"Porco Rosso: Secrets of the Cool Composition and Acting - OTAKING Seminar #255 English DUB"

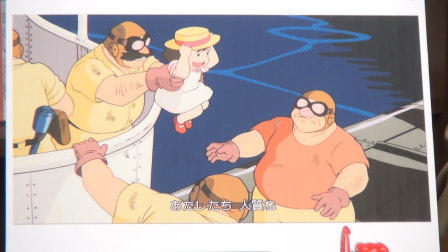I've already talked for 45 minutes, but I'll go on. So as you can see, there are no bad guys in this film. You won't see any real bad guys. The kids go, are we hostages? And they say, yes you are. Kids say, are you air pirates? And they answer, you're so clever.
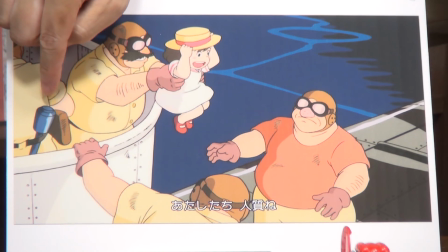So they almost look like good guys. But when you look closely, you can see a guy on the left with a rifle in his hand.
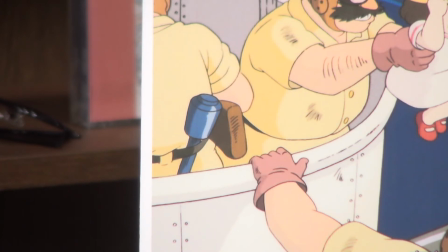So, they are brutal alright, but at least on the screen, you won't see anything brutal take place.
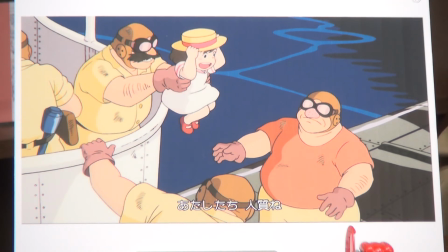So, they seem like good people. The creator is saying, you can sit back and enjoy. This anime is for middle-aged men. It's not an assassin story like Golgo 13. Nobody is going to die, and kids can enjoy it as well. So, while Mamma Yuto is taking hostages, Porco is... Here you go... looking for the hijacked ship.
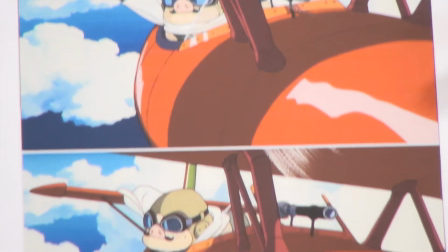He looks down at the sea searching for the ship. Here are the three cuts of him looking down.
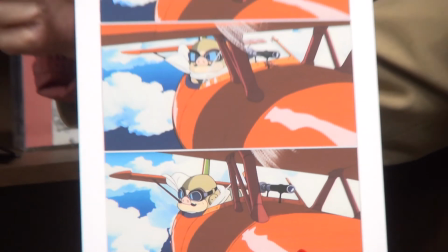Take a look at this horizontal tail.
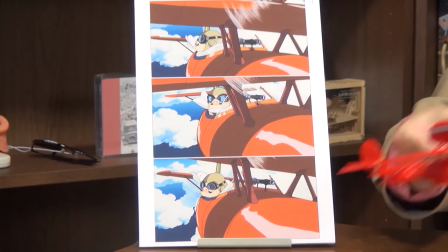It's hard to spot, but if you look carefully, there is a rudder at the back of it, right here.
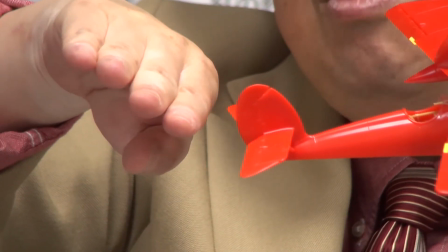We call this rudder the elevator. If it points up, the plane ascends, and if it points down, it descends.
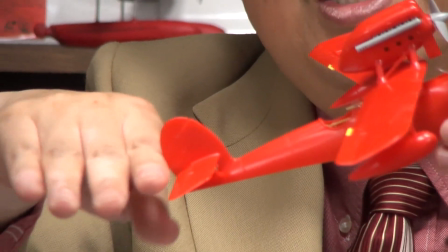To be more precise, if it points up, the nose points up, and if it points down, the nose points down. Sometimes people can be very fussy about aircraft, so I must be precise. This is the elevator. The elevator keeps moving, but in this scene, the elevator is constantly sliding sideways, like this.
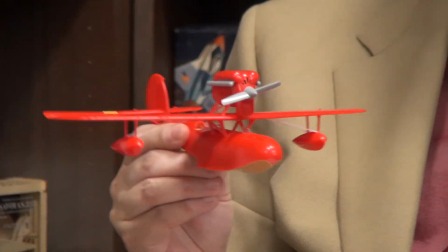A plane is not steady while it's flying in the air. This is the scene where Porco is swaying and sliding to the side. So, riding on a small plane is like this. It is almost like being on a swing, swinging from side to side. The elevator of the horizontal tail in the background is also constantly moving.
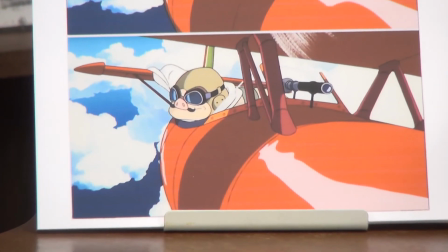When you maneuver an aircraft, you have to keep steering all the time in order to keep the same altitude. It's kind of awkward. By the way, I magnified one of the cuts in this scene. Well, it could have been other scenes, but I chose this one and magnified it. What's impressive is the fact that Miyazaki was able to come up with this composition with this subject of the pilot on the plane. It is extremely unique if you are studying to become an illustrator or cartoonist. Or even if you are already working as one, watch the DVD once again, print out this cut and trace it. It is okay to trace an anime if it's only for yourself. Stop the DVD, print out the screen, and trace it.
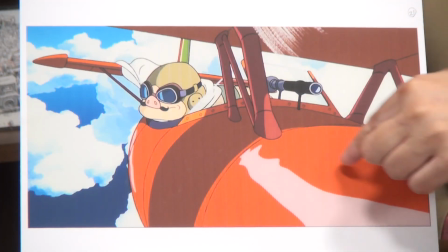I'll tell you why. First, you can recognize the nose of the plane by the curve and the position of this line.
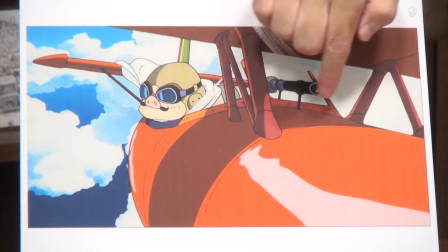The basic perspective in the foreground consists of engine, main wing, and the stay, which is this pole.
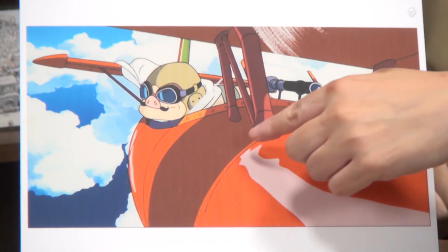And if you add a line here like this, you can place Porcos head anywhere you want.
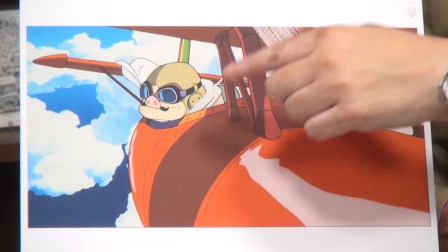No matter where you place this short neck of Porcos, whether it's looking to the left or back, it works perfectly well.
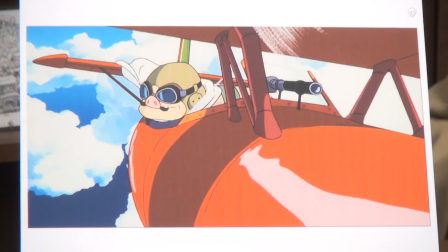And the position of the tail wing is perfect.
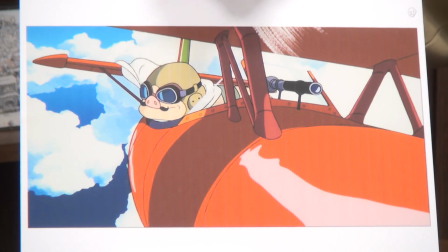Usually, when the subject is looking around, the audience would automatically focus on the face.